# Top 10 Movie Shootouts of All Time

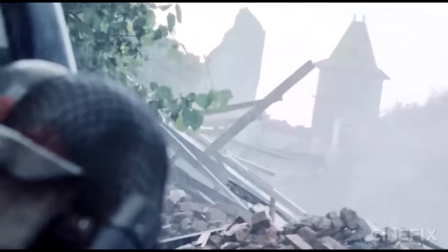Interestingly enough, the shot taken here is actually based on a real shot, although not from World War II.
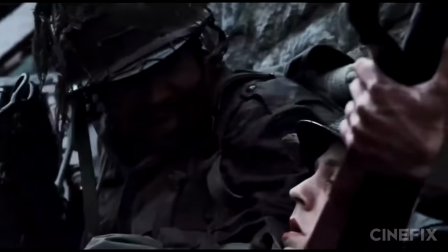During the Vietnam War,
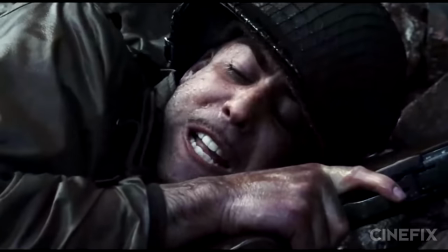a Marine Private Hatchcock was engaged in a sniper battle with an entrenched Viet Cong when he saw a glare from the enemy's sniper scope and put a round through the scope and into his eye.
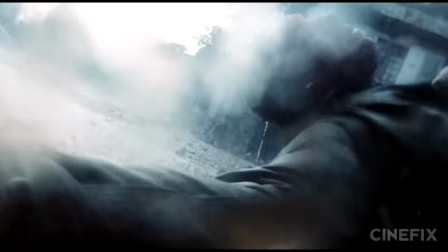Gripping, emotional, filled with restraint and cathartic in its climax, you probably won't realize you were holding your breath until it's over.
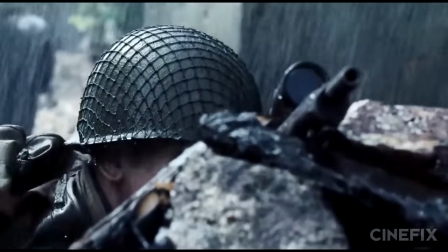Let me not be ashamed.
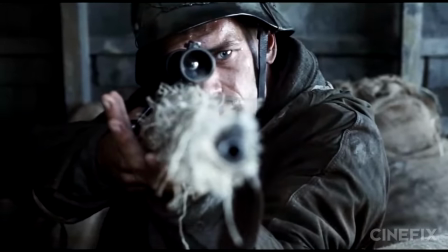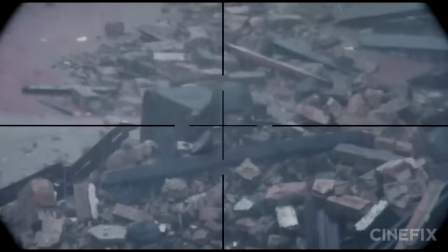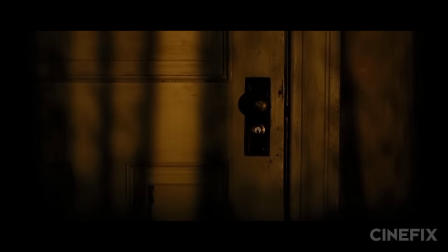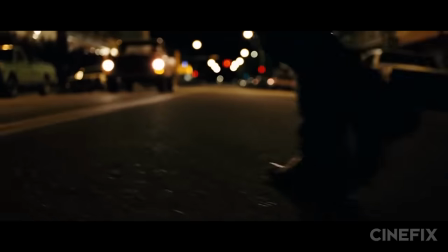Next up at number four, we're giving it to the geniuses that are Joel and Ethan Cohen.
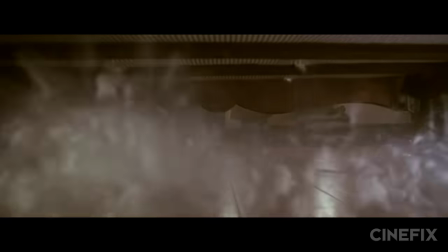And no, not the Danny Boy Tommy Guns shootout from Miller's Crossing, although that's pretty badass, if a bit cartoonish.
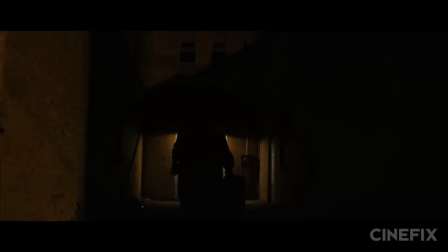We're talking about the masterfully constructed game of cat and mouse between Llewellyn Moss and Anton Chigurh from No Country for Old Men.
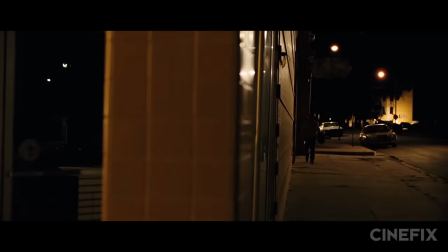From the pitch black waiting game through the hotel door to Llewellyn's near escape down a silent alleyway to their duel across the street,
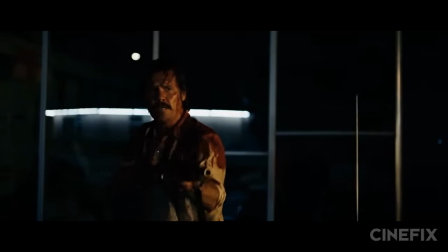everything about this sequence is hyper-realistic, except for maybe the shotgun silencer.
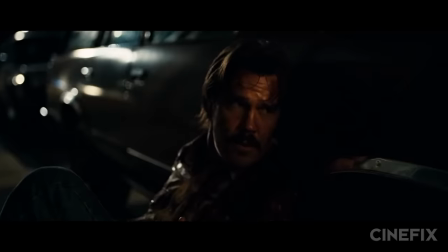In fact, the one thing that should most speak to the restraint of the sequence is that much like the rest of the movie, the hero and the villain never come face to face.
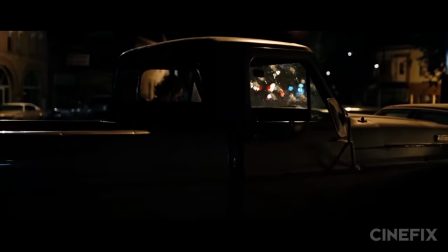Not only that, they never so much as inhabit the same room or even share a shot on screen. And yet, the Coen's managed to construct a shootout that's not only functional and dramatic but memorable and dangerous,
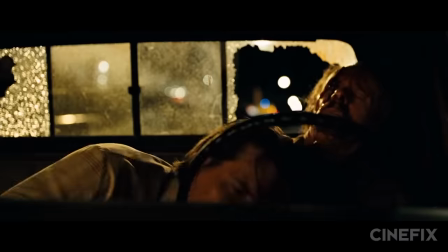spliced together in a series of almosts and near misses, it's minimalism at its most effective.
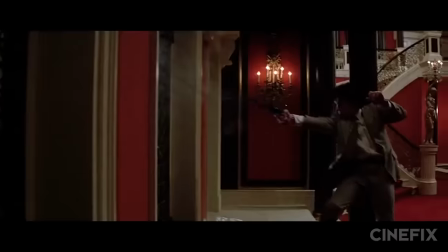Okay, happy night, whatever.
To hell with restraint. While we love a seething duel of the minds, we're equally fond of blazing guns and high body counts.
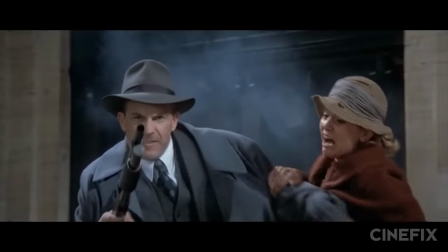Enter Brian De Palma. Yes, he's pretty well known for his untouchable shootout that pays equal homage to Eisenstein and Hitchcock.
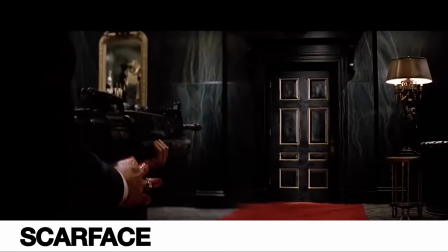But our number three goes to the bloody climax of Scarface that sees Tony Montana introducing the world to his small acquaintance.
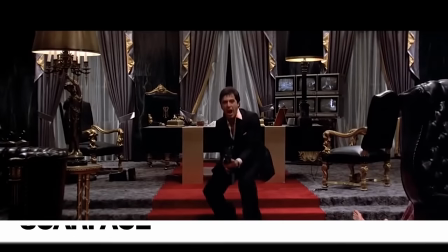Say hello to my niece.
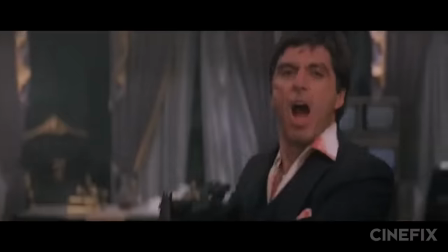That little friend is actually an M16 assault rifle with an M203 40 millimeter grenade launcher,
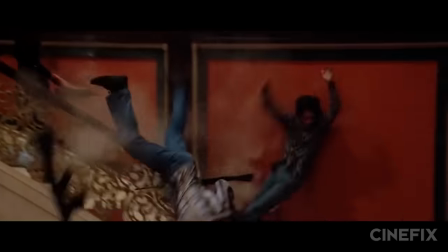and even though it was filled with blanks, Pacino grabbed it by the muzzle after firing a volley and burned the out of his hand.
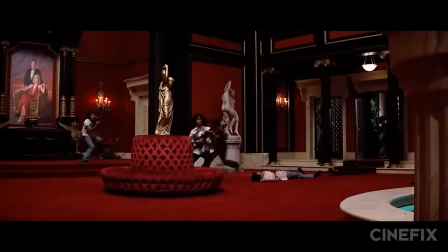Another cool bit of technical trivia is that the guns in this sequence were all electronically synchronized with the camera shutter so that it captured the muzzle flashes more effectively.
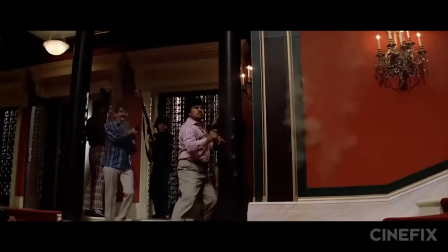But enough nerding out. Let's just look at the awesome carnage in the shape of multiple explosions, wave after wave of attackers turned into hot lead Swiss cheese,
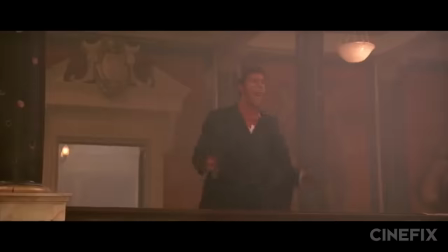and an unbelievably stubborn Montana who, after dozens of bullet wounds, is notoriously still standing.
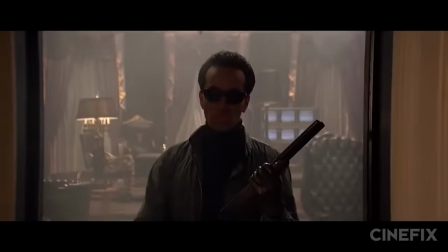Where other directors on this list have made violence heartbreaking, terrifying, and brutal in equal measure,
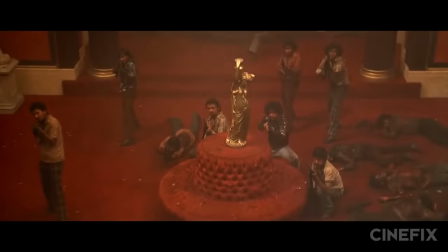De Palma succeeds in making it look really, really cool, even if it was ultimately meant as critical or satirical.
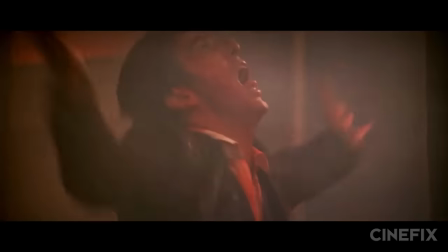But that doesn't take away from the absolutely epic, enthralling, and iconic nature of this shootout, so we're happy to count it as one of the best.
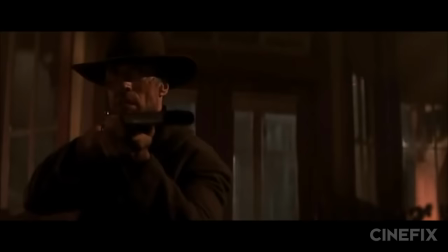Just in case you haven't had enough of westerns, we've got one more for you.
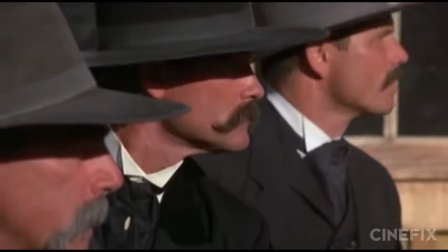And it's not Butch Cassidy, Shane, Open Range, Retend to Yuma, Unforgiven, Tombstone or High Noon, although those shootouts are all worthy honorable mentions in their own right.
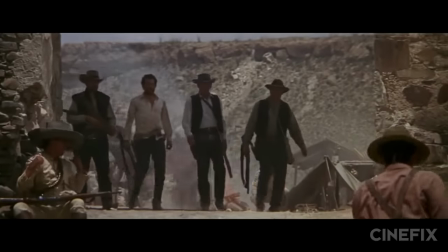For our number two, our pick belongs to one man, Sam Peckinpah, and his masterclass of a shootout that is The Wild Bunch.
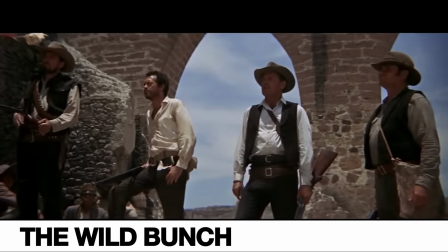What do you want? We want Angel. You want Angel, no?
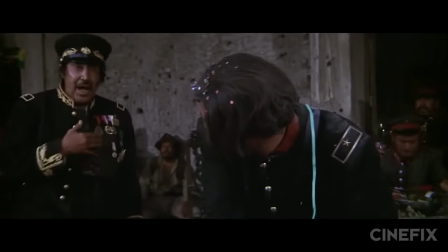All right, I am going to give it to you.
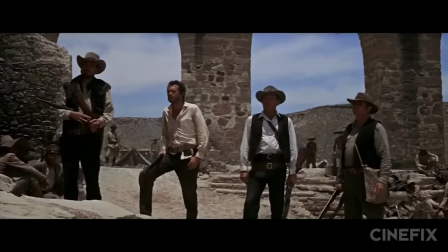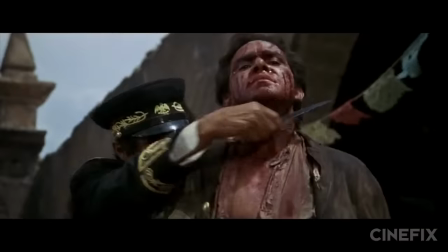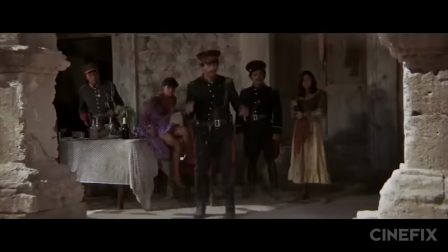He's an absolute legend, notorious for his violent films, violent relationships, and alcohol abuse.
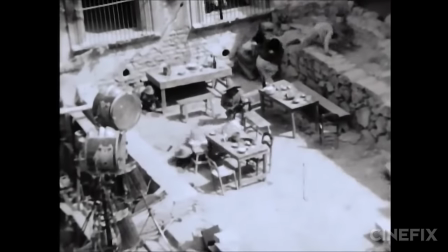He's rumored to have been so frustrated with his crew's inability to capture real gunfire with their special effects that he grabbed a real revolver and emptied it into a nearby wall,
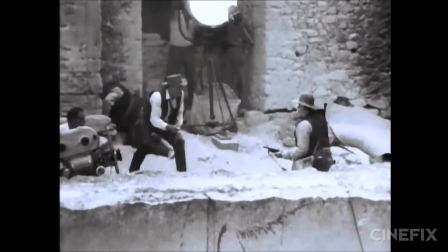showing them exactly what he was looking for, and most likely scaring the out of them in the process.